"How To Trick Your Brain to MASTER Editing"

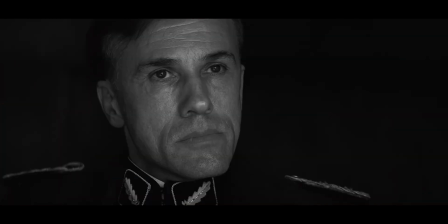Yes.
This slow zoom makes us feel trapped, like the former,
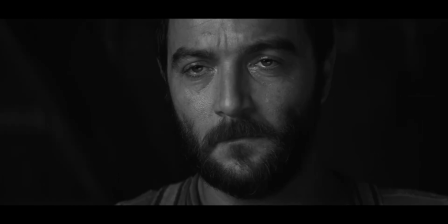but it builds tension because we know something bad is going to happen, but we don't know exactly when. The closer the camera gets, the more intense it feels. It forces the viewer to pay attention and makes them feel the pressure. But here's the biggest lessons. Choose your hero moments. Don't animate everything. If everything is moving, nothing stands out. Trust stillness. The contrast between calm and energetic is what makes a video engaging.
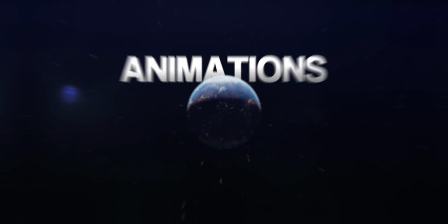Now, rule number four. Keeping your animations cohesive. Your animations should actually feel like they belong in the same world.
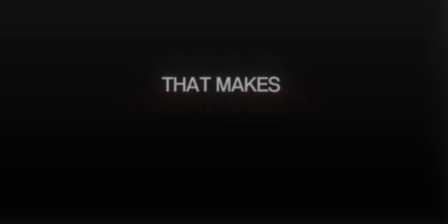You don't want text flying like a tiktok effect and next one feeling cinematic that makes your video feel disconnected Make sure you use similar design elements in your videos. Keep the same easing color scheme and motion style It's not about how cool each animation looks on its own. It's about how they all work together So if you want your edits to feel cohesive after six years of editing of gathering all my
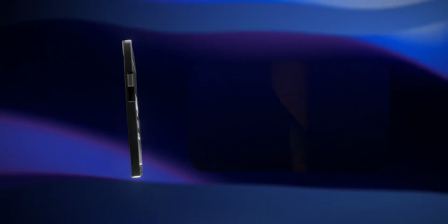favorite assets I made this pack for you the ultimate creator toolkit this pack is made so everything feels cohesive and expensive.
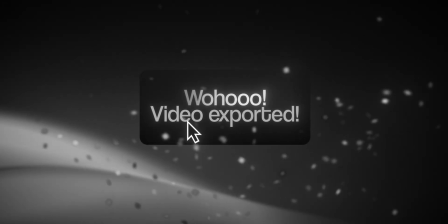Titles, backgrounds, overlays, sound design and more. No more remaking the same thing from scratch, no more random effects that just don't work in your edit.
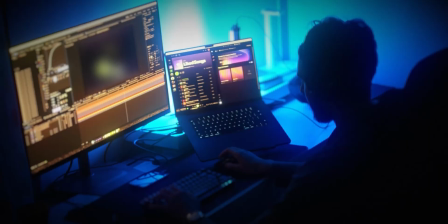I can't tell you how many hours this saves me every time I edit. All the text animations you see in this video are in the pack.
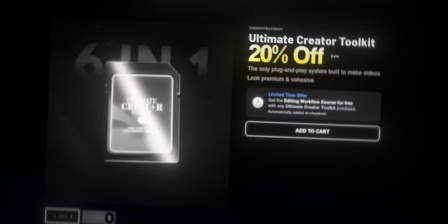Just drag and drop, tweak the sliders and you're done. And just because you are watching this video, I will give you 20% off.
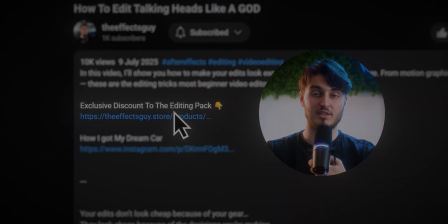You have a link in the description. And now let's go on to phase 3 sound
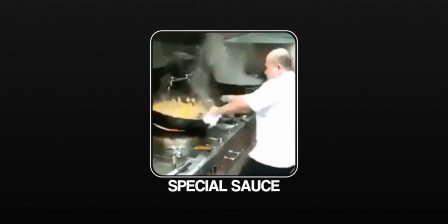is what holds everything together is the special sauce that most editors miss the two most common mistakes i see are one
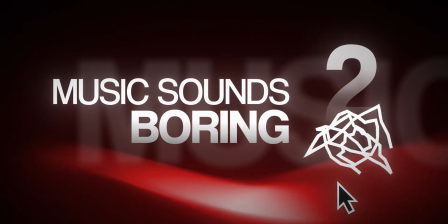the music is too loud and two the sound just sounds super corporate or boring now here's how to fix it finding the right track now music should match the feeling in your video and support it not compete with it so if your edit is cinematic and personal.
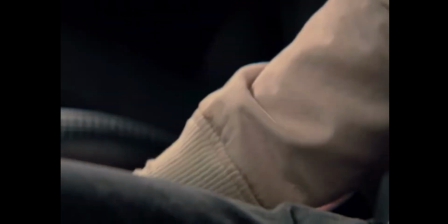Don't slap some fast-paced EDM music and if it's fast and energetic don't put some slow piano song.
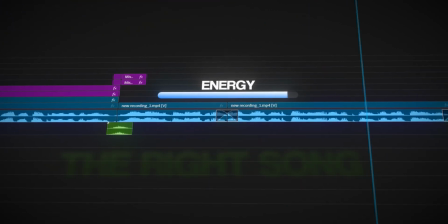You'll know you find the right song when it just disappears in your edit and gives you energy. So here's how to set your music levels.
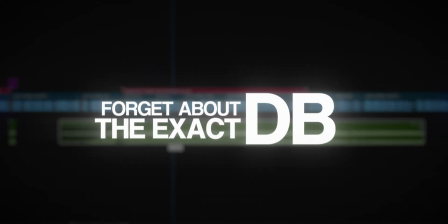Forget about the exact DB. Play your edit like you're the viewer. Headphones on, volume at a normal level. If you ever find yourself playing more attention to the song than the voice it's probably too loud.
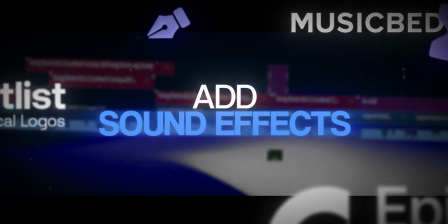Now the last thing about the music add sound effects please sound effects are the thing that makes an edit feel expensive soft to bush when things move a low rumble during key moments a
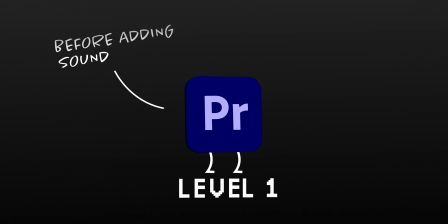tap or click when a graphic appears these small audio touches just take your edit from normal to professional and as a bonus but it could be phase 4 this is not a technical
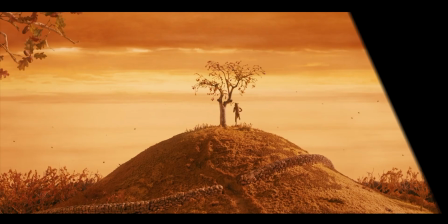thing but it changes everything great
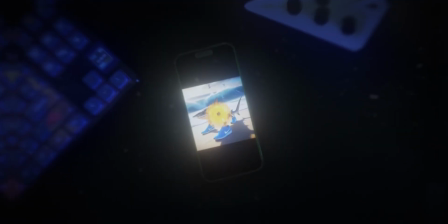editors don't learn from the room scrolling if your inspiration is a 10 second meme
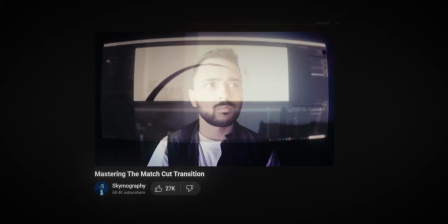expect 10 second attention spans instead actually watch people that push the boundaries on youtube that make art this will train your subconscious
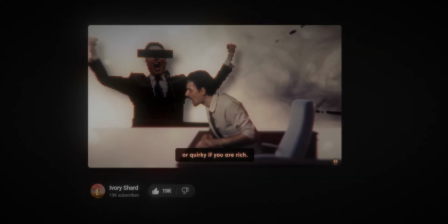to want to make art as well screenshot good design moments and ask yourself why is that effect there how would i have done it better than him the thing is you are not watching to copy effects you are watching to get inspired study greatness steal ideas and make them yours Now, you have everything you need.
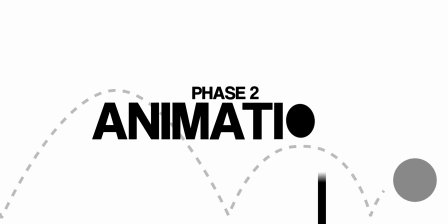You know how to design with purpose, animate with intention and make your sound feel awesome. As a next step, just feed your brain with good content. It won't happen overnight, but your edits will consistently improve.
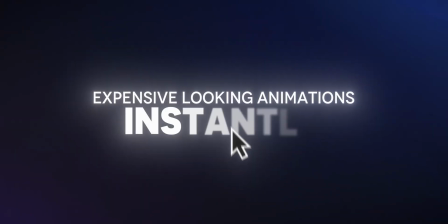I really hope you find it useful and if you want the easy way to make your edits feel cohesive and stop the guesswork, make sure you check the pack that I made for you. It's the first link in the description. I really appreciate you and I believe in you. Thank you for watching.